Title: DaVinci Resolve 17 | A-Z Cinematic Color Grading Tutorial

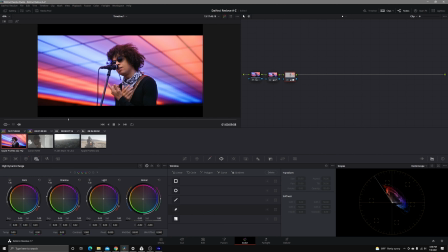(12:15)
So I'm going to move him closer to where I want him over here. So I'm canceling out that magenta by adding in that complementary color. And then I'm gonna look at the shadow area of his skin, and I'm just gonna pump in a little bit of that orange red to represent the blood flow on the bottommost region.
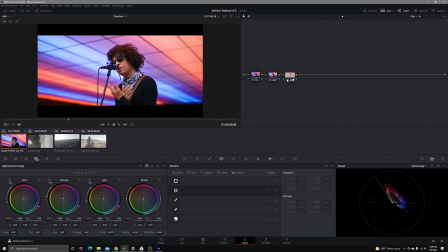(12:34)
And right about there is where I'm going to leave it. That's a very more natural looking skin tone correction overall. I like that a lot more. And you see it affects his hair a little bit, and we kind of affect this a little bit, but not too much where it's really like crazy and overdone. And we blurred that radius so it actually just looks like a transition coming in on the LED ceiling here.
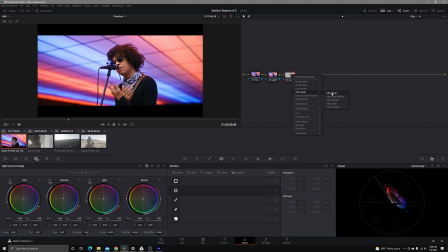(12:54)
From here, we can really go in and start the foundations again of our look creation. So I'm gonna go ahead and add a layer here. So go ahead and do that.
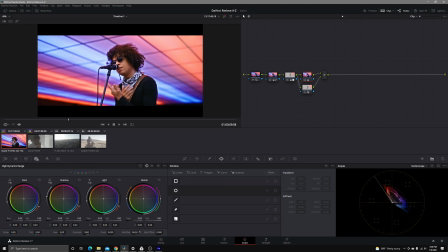(13:09)
And what I'm able to do here is I'm able to pump in a little bit more mid-tone detail now because I'm not affecting his skin tones. Remember, with layer mixers, bottom goes on the top. So we have a mask over here, over his face and over his skin that's kind of just sitting on top of the rest of the image so we can go through and manipulate it.
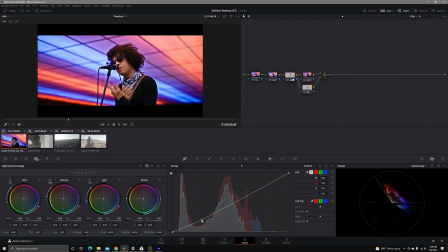(13:28)
And then I want to add in just a little bit of contrast on that end right there, keeping an eye on my waveform, making sure we're not clipping anything, and we are not. And then maybe just a little bit of a bump here, making sure that we're not doing too much.
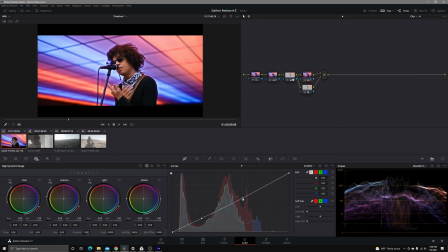(13:45)
Actually, I'm going to leave that about here because I really, again, don't want to do too much.
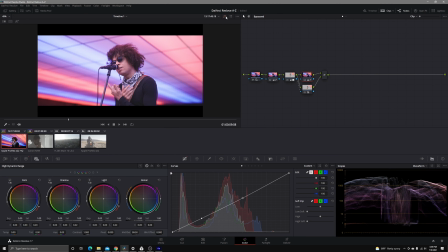(13:50)
So this is where we started, guys. This is where we're at. This is already a nice looking image.
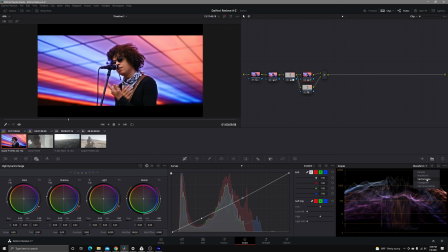(13:56)
What we're gonna do now is we're gonna take this to the next level. I may actually come down on the mid-tone detail just a bit here because his hair was getting a little funky. I'm gonna push it in just a little bit, but I'm just doing a minor correction here on this curves tool.
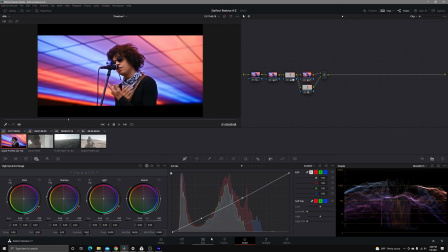(14:15)
So I'm just pulling that down just a little bit. I might go ahead and just do a little bit of a black offset here, just a smidge. I don't think my extents are really clipping. Okay, yeah. So let's just go ahead and do like 0.2 on the black offset there, just to make sure that we're not clipping that bottom part.
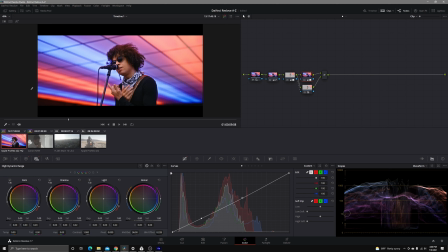(14:32)
I know it's definitely going to show up as black, and that's what I want. So now we've gone through and we're almost done with this look, but the next step that we're going to do is we're really going to work this ceiling. So I'm going to go ahead and I'm going to take two masks, right? I'm going to take 2 gradients, and because he is still this entire scene,
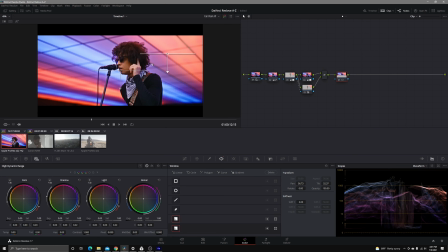(14:51)
I'm able to just go ahead, let's get him back where he's positioned. I'm going to be able to just take a look at what we're doing here, and we're going to move these and mask out everything but him, and then we're going to make it a nice soft transition.
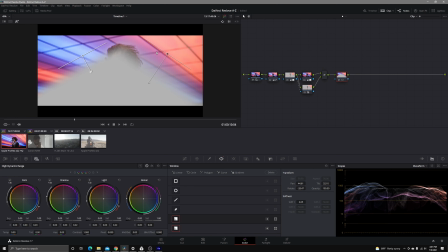(15:08)
So right about there, we'll get the fringes of his hair so it looks more natural, and then right about here going into it. There we go, I like that because I don't want to mess with his face too much, but we're looking good. And I'm going to turn off the mask aspect so I can just keep an eye on what we're doing.
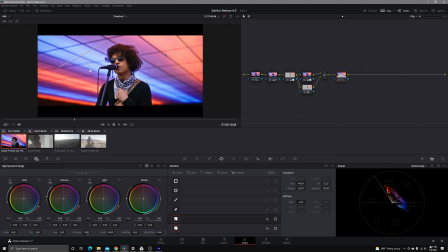(15:28)
And now we're going to manipulate these colors, but we're going to be careful not to get outside of Rec 709. So just on the sky, there we go. I'm able to push in that contrast that I really, really want overall.
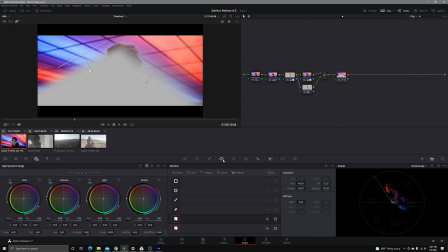(15:42)
And I'm going to come in here again, looking at these masks, and we're going to make these a little bit more sharper, right? Because we want as much of this as possible. We don't want it just to be a little bit. We want as much of it as possible. So we're going to sharpen these lines up a little bit. Keep him just out of it.
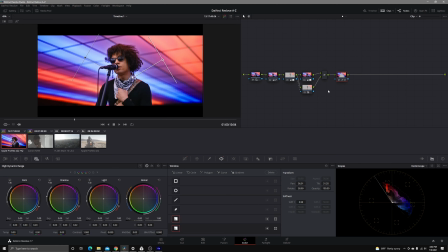(16:00)
There we go. Now we can see that correction right there already on our top area of this LED ceiling right here. I'm gonna increase the mid-tone detail just a little bit more. You guys know I love me some mid-tone detail.
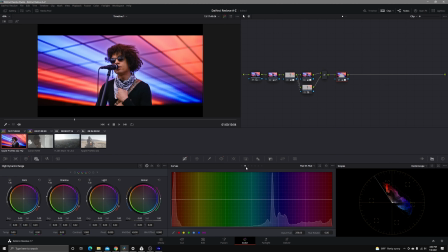(16:17)
And now we're gonna come in to our color curves here, and we're gonna use hue versus hue first. Remember how I talked about that blue?